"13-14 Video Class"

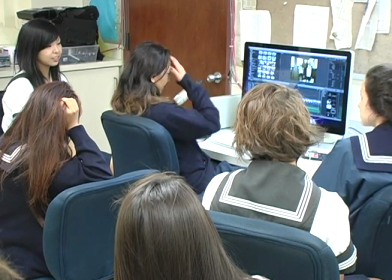(4:12)
So Glennie had to actually be in the same position as the girl popped in her background.
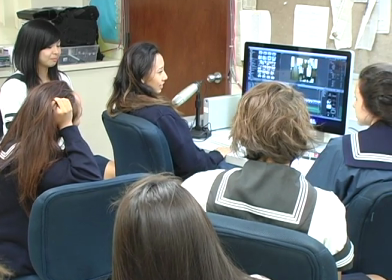(4:17)
We had to put like quarters on the ground to make sure we were walking.
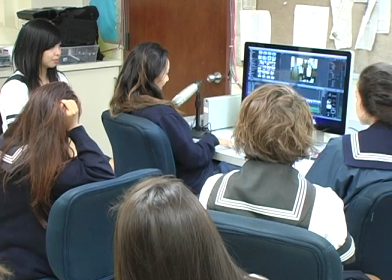(4:23)
Very good.
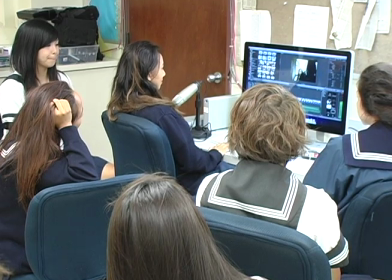(4:27)
Now tell us about the shot right here coming up right now. What happened there?
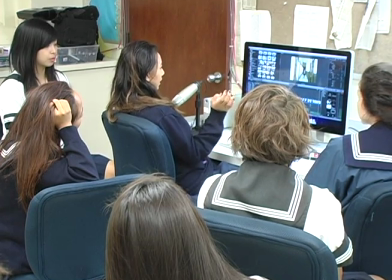(4:33)
You told me to cut out the part so it looks like, I don't know, visually appealing.
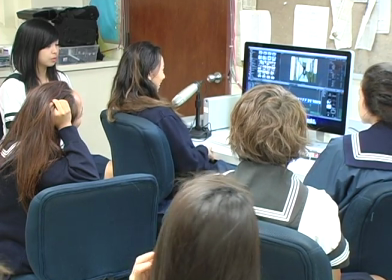(4:40)
The actual technical term is like ballistics.
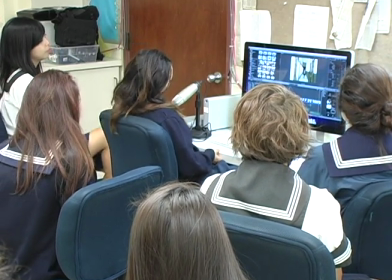(4:43)
So in other words, if I threw you the ball, visually you expect the ball to arrive at the other person at the right time.
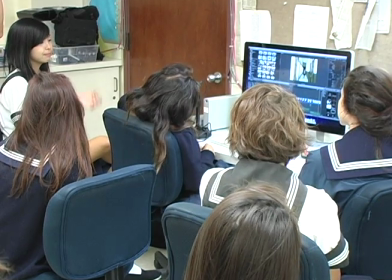(4:51)
So if I went like that, and the person caught the ball like, the timing is off.
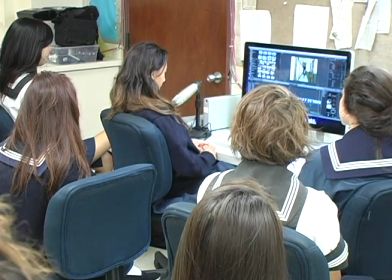(4:58)
So she had to edit that so that everything, she turned and she was running already.
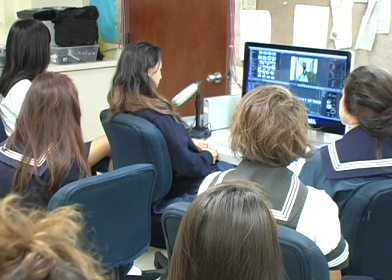(5:04)
The other one, she turned and she ran 15 steps, and then the other picture, another 15 steps, so she kind of like backed up visually.
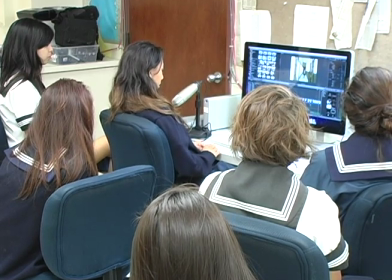(5:13)
So as soon as she turned, she was running. The other one, she would run off the screen.
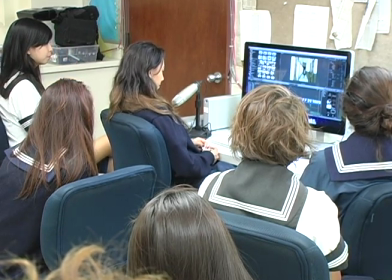(5:18)
That is all a matter of timing the video, which makes it more believable that she is literally, you're there and watching her run.
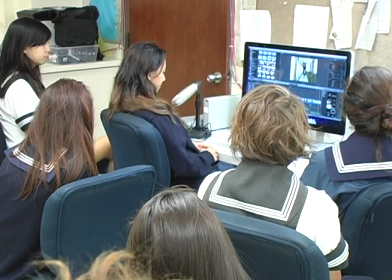(5:25)
Because all about making the video is telling the viewer what the story is,
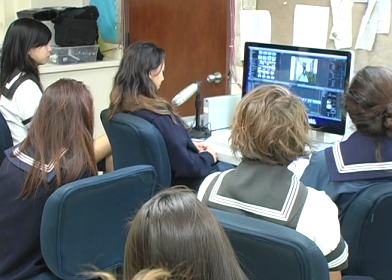(5:30)
and you don't want to make the viewer feel uncomfortable because the timing is off.
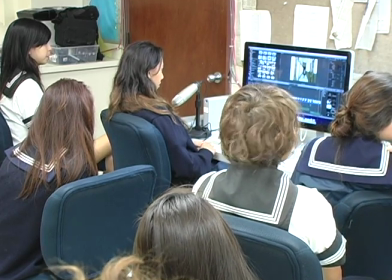(5:34)
When you got a good edited film, everything looks normal.
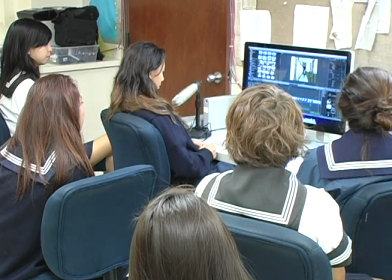(5:42)
Anytime you watch a movie and something seems out of kilter, it doesn't seem like it's working right,
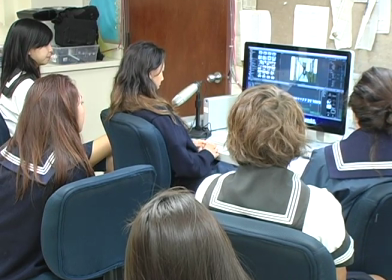(5:49)
then you are falling out of the storyline. So that's why timing is very important. Continue.
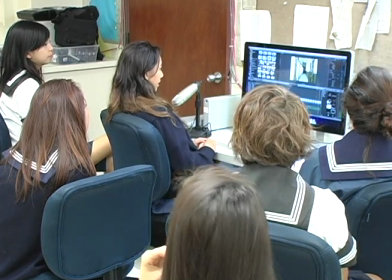(6:00)
Now what is this discovery? You have to reshoot this. Yeah. Tell them about it.
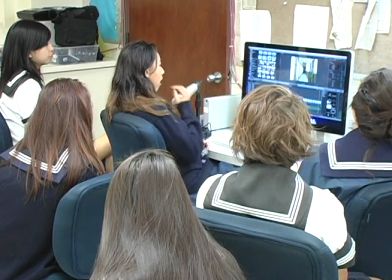(6:05)
So the first time we had was that she was running directly to the camera, and you couldn't see the fact that the girl wasn't chasing Louder her. for the camera.
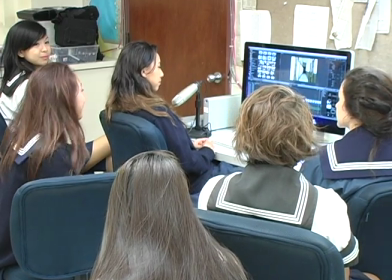(6:14)
Oh, let go over here. Yes.
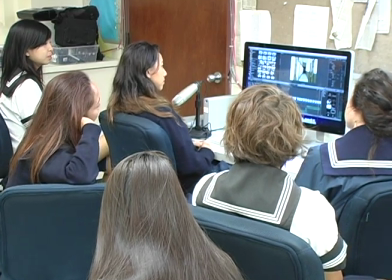(6:16)
Okay, so in the first part, when we were recording, the first time we did it, she was running towards the camera.
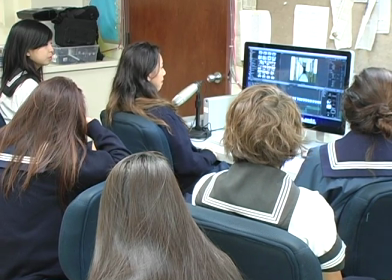(6:23)
It wasn't good enough because you couldn't see the girl not chasing her anymore.
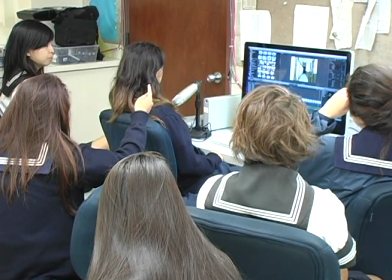(6:27)
So you told us to make sure that then you would run towards the camera but move to the side so she knows that no girl is actually following her.
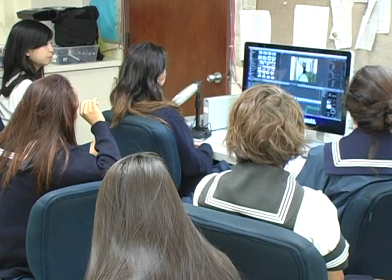(6:36)
So we had to retape it. Yeah. Like 3 times. Do you understand what you're saying?
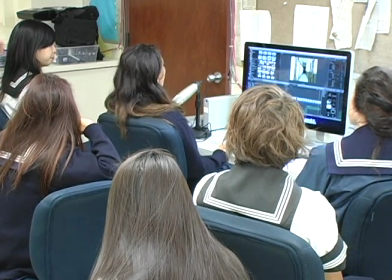(6:42)
Glennie was running straight for the camera like this. The information was back here that I couldn't see.
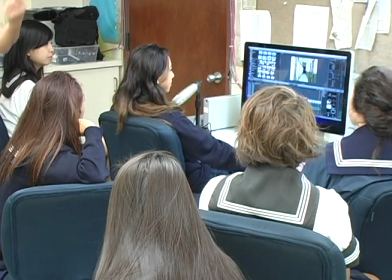(6:50)
So she had to make sure, and you can rewind it, she had to make sure she ran off the side so you can see that no one was chasing her.
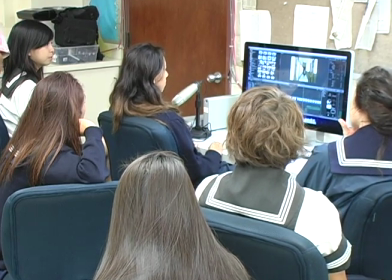(6:58)
The ghost wasn't there. So initially, go ahead and run it.
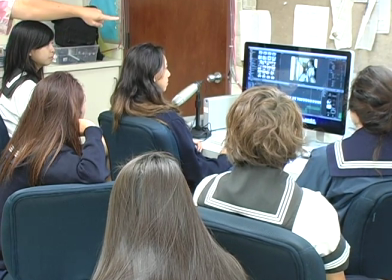(7:04)
She ran straight for the camera and not reviewing that the girl was not following her anymore.
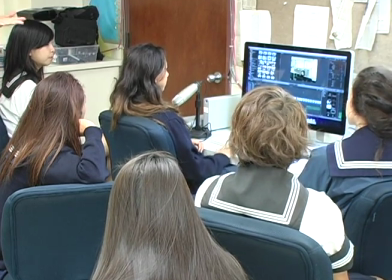(7:09)
So the important information in your video was missing. And so they had to go out and reshoot it. And this was important too, the taps on the shoulder, so tell them about the taps on the shoulder before you play it.
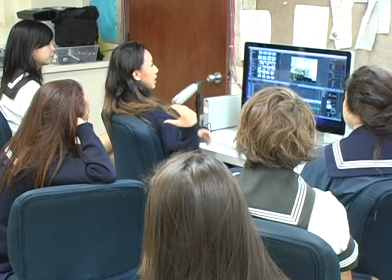(7:21)
Oh, okay. So we had to time the tapping of like when Giselle was tapping on her shoulder to when Mr. Lyons was like waking her up in the classroom.
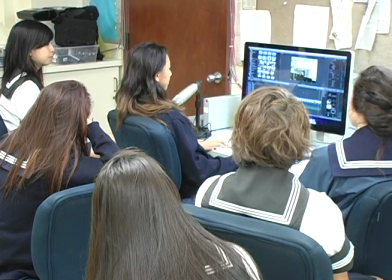(7:31)
Cause, And what about left and right shoulder? oh yeah,
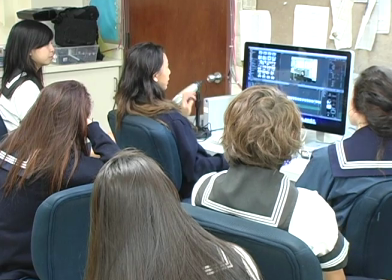(7:35)
and we had to flip it because, when Mr. Lyons tapped on her shoulder, it was on the other side.
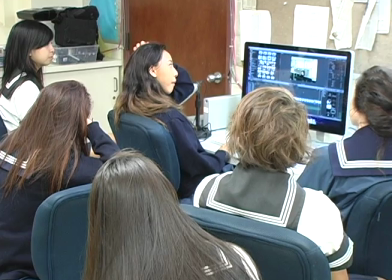(7:40)
So did you notice the room flipped over? It's a mirror image of the room.
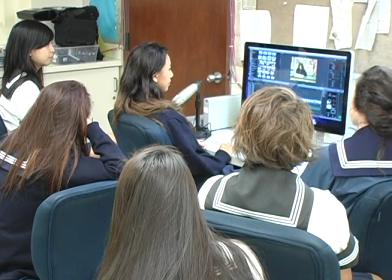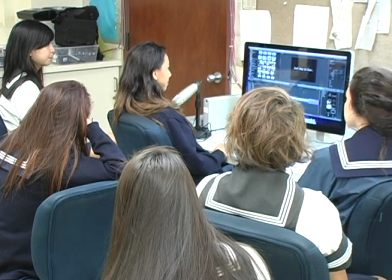(7:52)
So it worked, but they had to sometimes make the corrections and edit by,
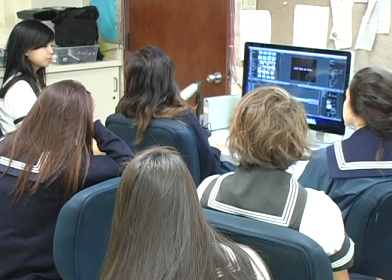(7:59)
she was being tapped on this side as the ghost, and Mr. Lyons woke her up on this side.
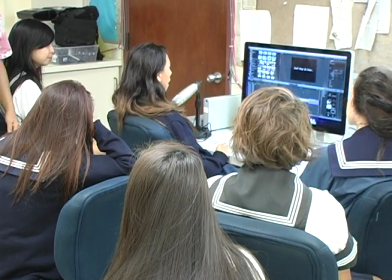(8:05)
Flipped the room over, and he ended up looking normal, tapping her on the other side. Only you as an editor knew that happened.
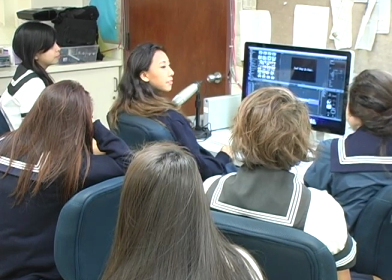(8:12)
You didn't notice that, right? When you first watched the movie, you just, oh, good movie, bad news, thumbs up, thumbs down.
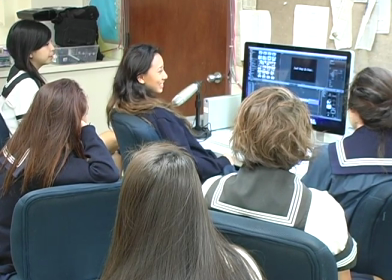(8:18)
That's really what the viewer should do. Thumbs up, thumbs down.